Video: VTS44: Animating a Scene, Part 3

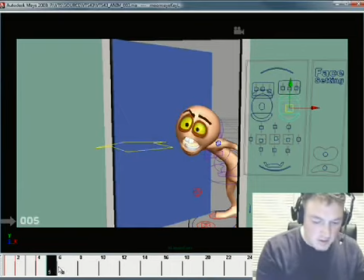So I want to treat this one like a stretch, okay, in pretty much every way.
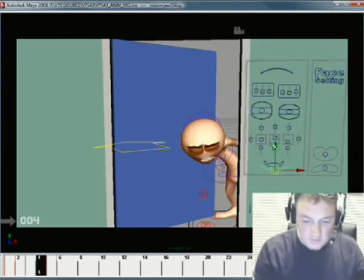And then I want the squash to be felt as too. So it's going squash, stretch, squash. And to do that, use the scale of the eyes to kind of do that. See that? And use the brows as well. Okay, so right here we can get the brows up quite a bit.
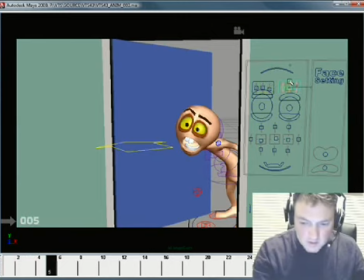And kind of play with that. There we go. Okay.
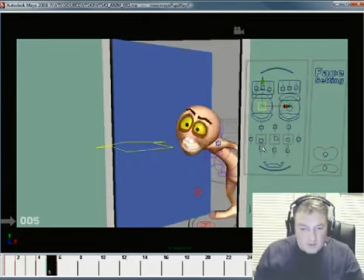There we go. What do you want? Not too thrilled with this though. Just how much it's kind of, it feels a little fat right here. Feels a little John McCain jowl right there.
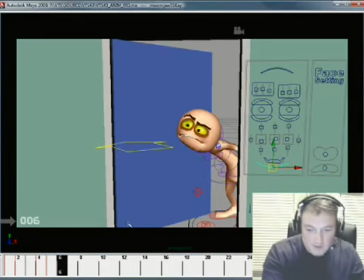Okay. But it's a limitation of the rig. We'll take it. Okay, so you compare me just stepping through these drawings.
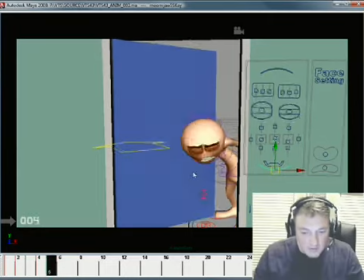Compare that to the little animatic that we made, and you'll see that it's working okay. There's a little bit of a noise right there with the knee, but we'll fix that next time when we get into post blocking cleanup.
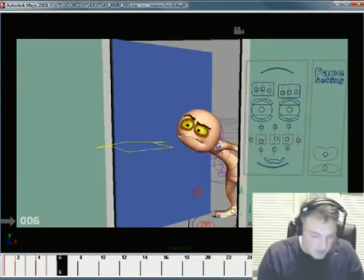One of the things we could do, we could probably do it right now. Isn't that the way it is with animators?
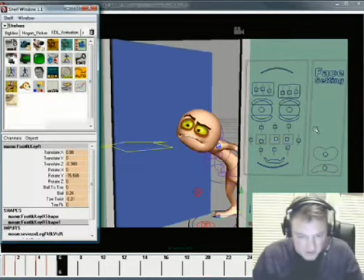I'll just do it right now.
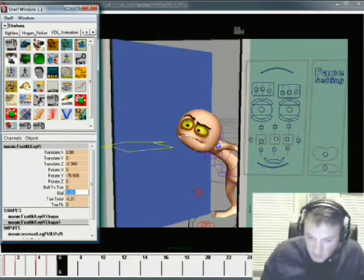We'll take this ball and we'll set it down to, well, maybe 0.1 or something. No.
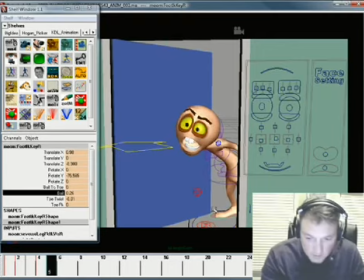Try and find a way to keep that try and keep it still so it doesn't pop so much. There we go. It can pop a little bit,
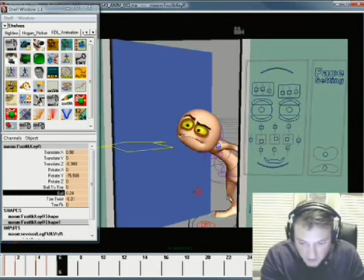but I don't want to draw attention to itself. So there it's not moving at all, and the difference was 0.26. You know, if you look over here, 0.26, 0.24. So what I'm going to do is I'm going to split the difference. Call it 0.25. So it moves a little bit, so it stays alive, but it's not calling attention to itself.
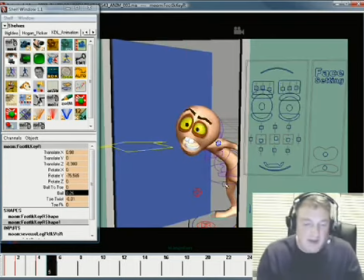All right, and it's little things like that hey man, you can fix it now in the drawing stage,
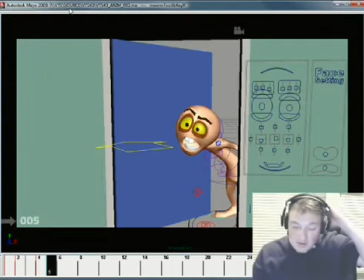or you can wait till you see it later on in Play Blasts. But by the time you get that far down the road, you know,
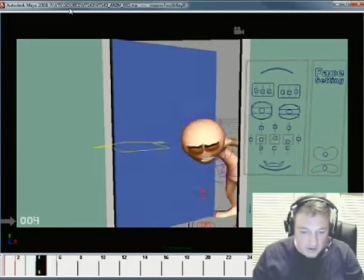by taking 13 seconds now to do it, I just probably saved myself an hour's worth of headache, or maybe not an hour, but at least 5 to 10 minutes worth of headache down the road when I start looking at that at Play Blast. Like, why is that knee popping? Well, I can fix it right now. Okay?
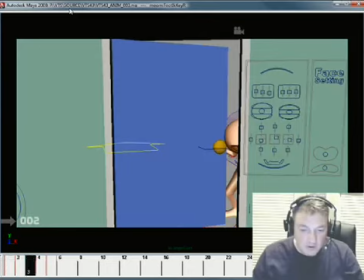So there you go. Just stepping through this quite a bit.
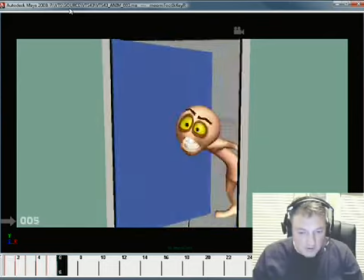And it's looking pretty solid. Okay, we got our secondary breakdowns built. We even have this kind of finish out pose, I guess you would call it.
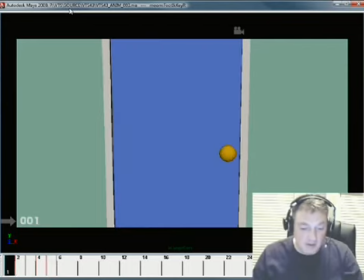That would be an extreme, that would be a pose. Okay, if I'm talking classic 2D animator, that's an extreme, that's a pose, because you would hold that.
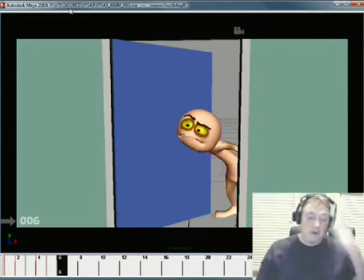Okay, so there you go. Alright, so that's what we got this month, and we'll go ahead and we're going to pick it up from here. We'll probably fill in a few more little things here and there if we need to, but I think this one is feeling pretty solid as is.
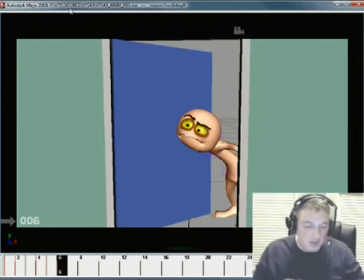The number of drawings we have is pretty sparse. We've only got 6, but for the kind of move that this is, I'm not sure it needs any more. So what we'll do is we'll start getting into timing this out and then filling in the rest and just kind of going from there. Again, we're just animating, okay? Sorry if it didn't flow real well.
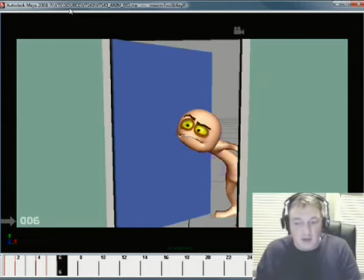Again, like I told you, I don't practice this stuff and then get it all figured out for you and just do everything perfect and nice. I'm figuring it out as you watch me.